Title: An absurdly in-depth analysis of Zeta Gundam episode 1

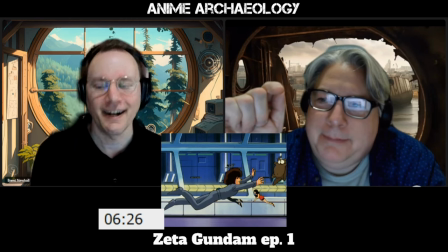[15:51]
That's really neat how they just make it so pedestrian and automated. yeah right like that that's just like oh yeah that's what that thing is you just grab
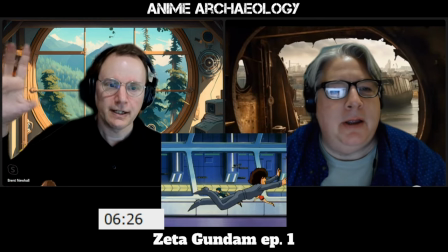[16:00]
the thing and you do it yeah and the visual storytelling of showing it to you and then showing them grab it and go like oh
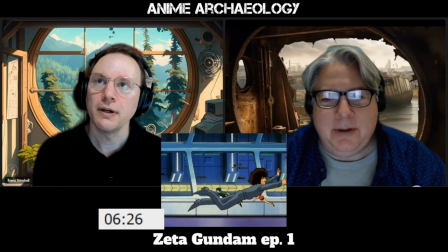[16:08]
okay of course that would be that would that happen i also assume that actually let me rewind
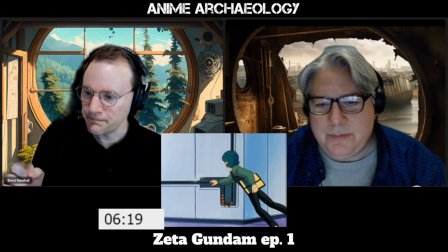[16:14]
and we'll go to that there we go um i'm assuming that it's like touch sensitive
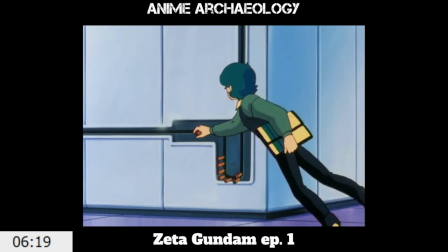[16:22]
because they're all sitting there. He goes and grabs one and it starts moving.
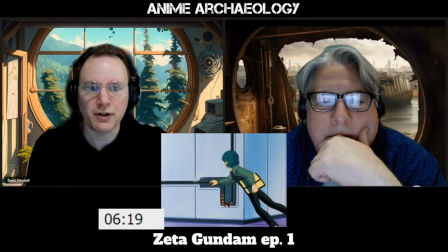[16:27]
So it must be triggered by motion or grabbing it or something.
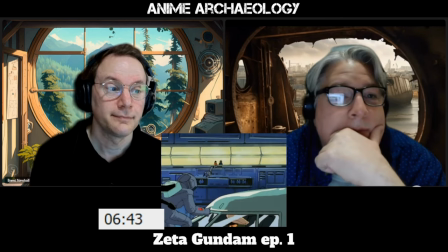[16:32]
And then off it goes. Interesting. Dun, dun, dun. Oh,
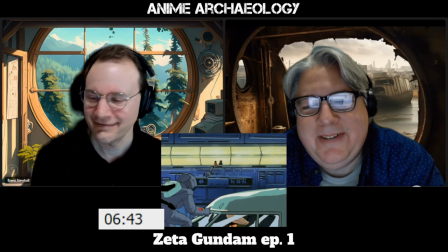[16:41]
thank you. Thank you, Zeta. So I think Camille has issues.
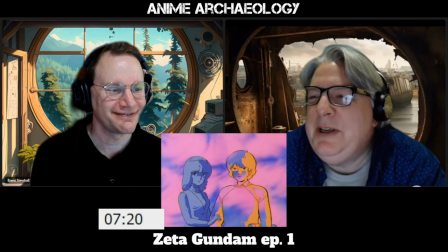[16:48]
Just a few. Just a few.
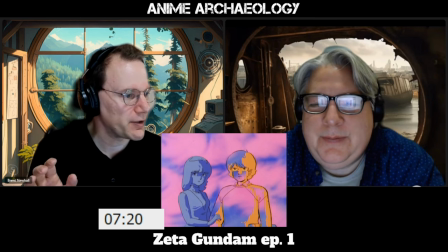[16:53]
Interesting visual artistic choice here, though, of you have the purplish background,
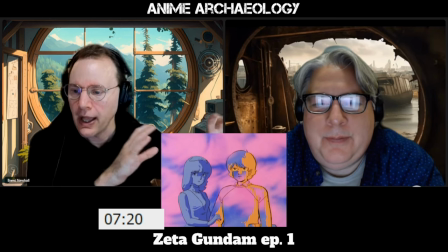[17:00]
the girl in blue, and Camille, like an outline, but then with the orange.
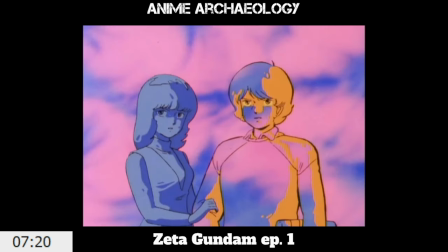[17:06]
Right. Which goes to sort of highlight him and push her into the background a little bit, but really draw your eye to him visually.
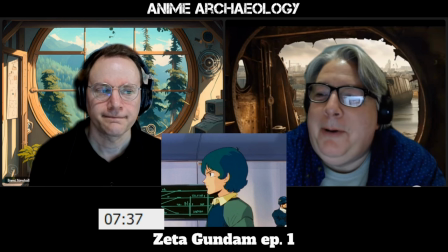[17:15]
Interesting. So not an MRO. No. Not at all. Oh, so what's his name again? Camille. Oh, okay. It wasn't clear. Yeah.
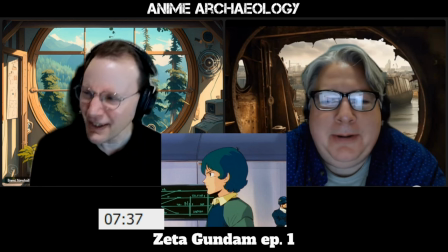[17:25]
I think it's Camille. Camille? Camille? I think it's Camille. I think it's Camille.
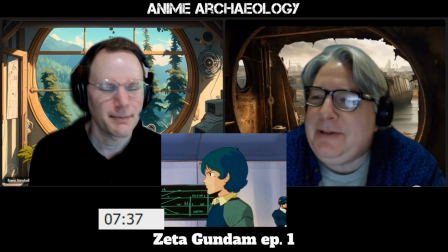[17:30]
I think it's Camille, yes. Probably Camille, yeah.
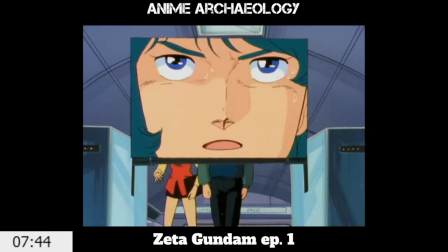[17:33]
So check out that visual quirk where he's walking towards the camera and then we get this insert of just the face so you really see his expression and then it cuts away. not something you see these days no
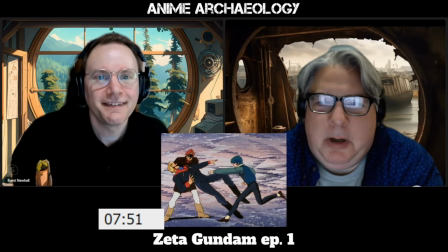[17:51]
so I gotta tell you my first thought when I come across a US marine or something like that they tick me off I'm kinda like
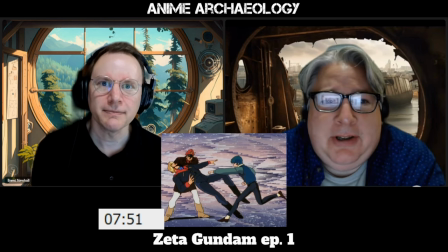[18:00]
just keep walking you don't just punch them? no I don't think that's a very good idea sure
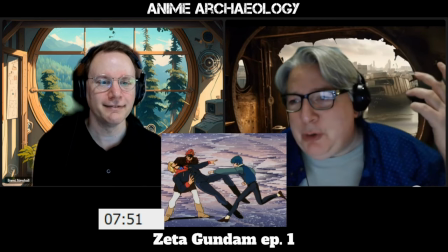[18:08]
I mean I don't see why not I'm sure everything will work out in the end here but you know
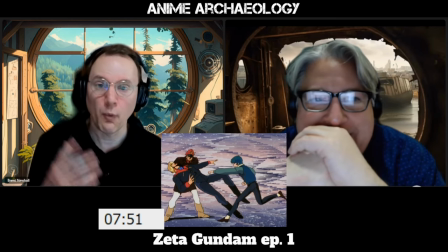[18:15]
no yeah i mean and again what an interesting introduction to your main character
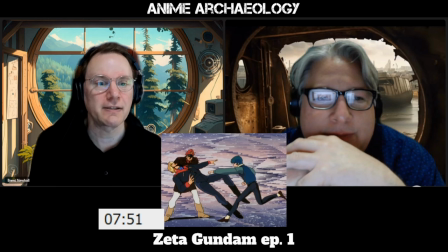[18:22]
yeah this just really gets to him and in fairness again it's it's mid-80s like this is what a lot of teenagers get upset about right is their identity how people talk to them how people
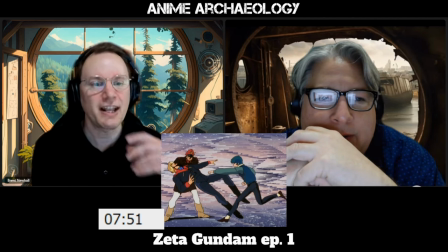[18:37]
identify them like there's there's a lot of potential identity issues here that he clearly hasn't fully processed yet.
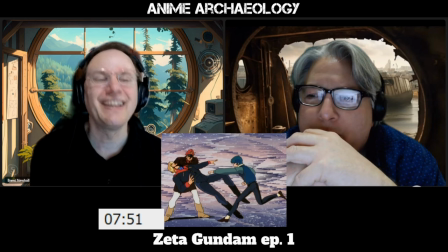[18:45]
No, and I can totally see Ralph Macchio playing this role back in the day. 100%.
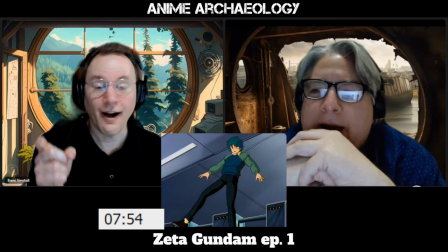[18:53]
Interesting. They actually use physics.
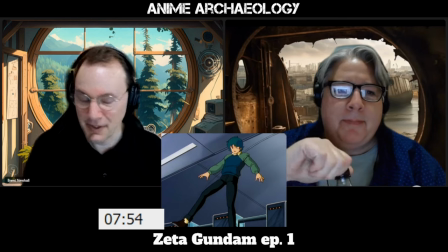[18:55]
Yeah, also love the detail that equal and opposite reaction because they establish a zero G area and you actually heard the
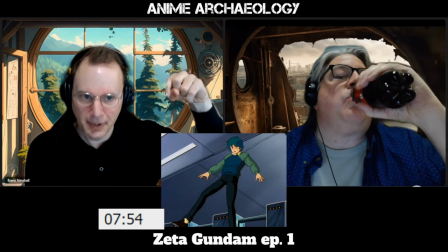[19:02]
click of their shoes hitting a magnetic surface as they were walking in.
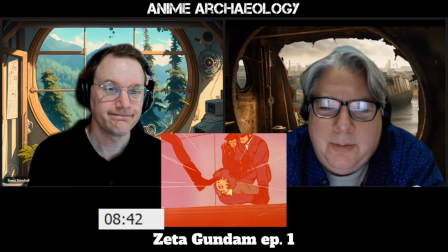[19:10]
So yeah, just cool. Wow. Yeah, Yeah, that's going to leave a mark, probably.
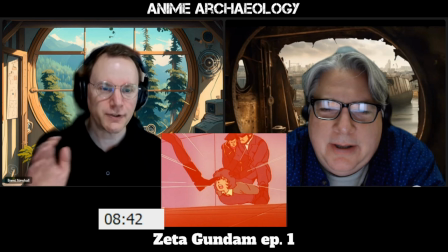[19:21]
Also, again,
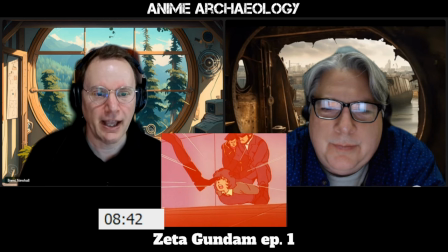[19:23]
unusual for Gundam, I would say, to have antagonists who are like this just evil.
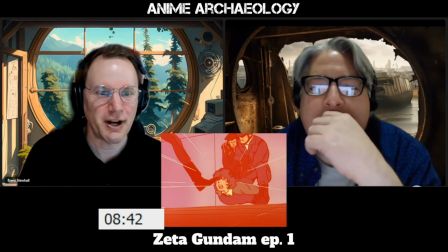[19:33]
Yeah. Like this is just schoolyard bullying, straight up. Yeah, yeah. It's so dismissive.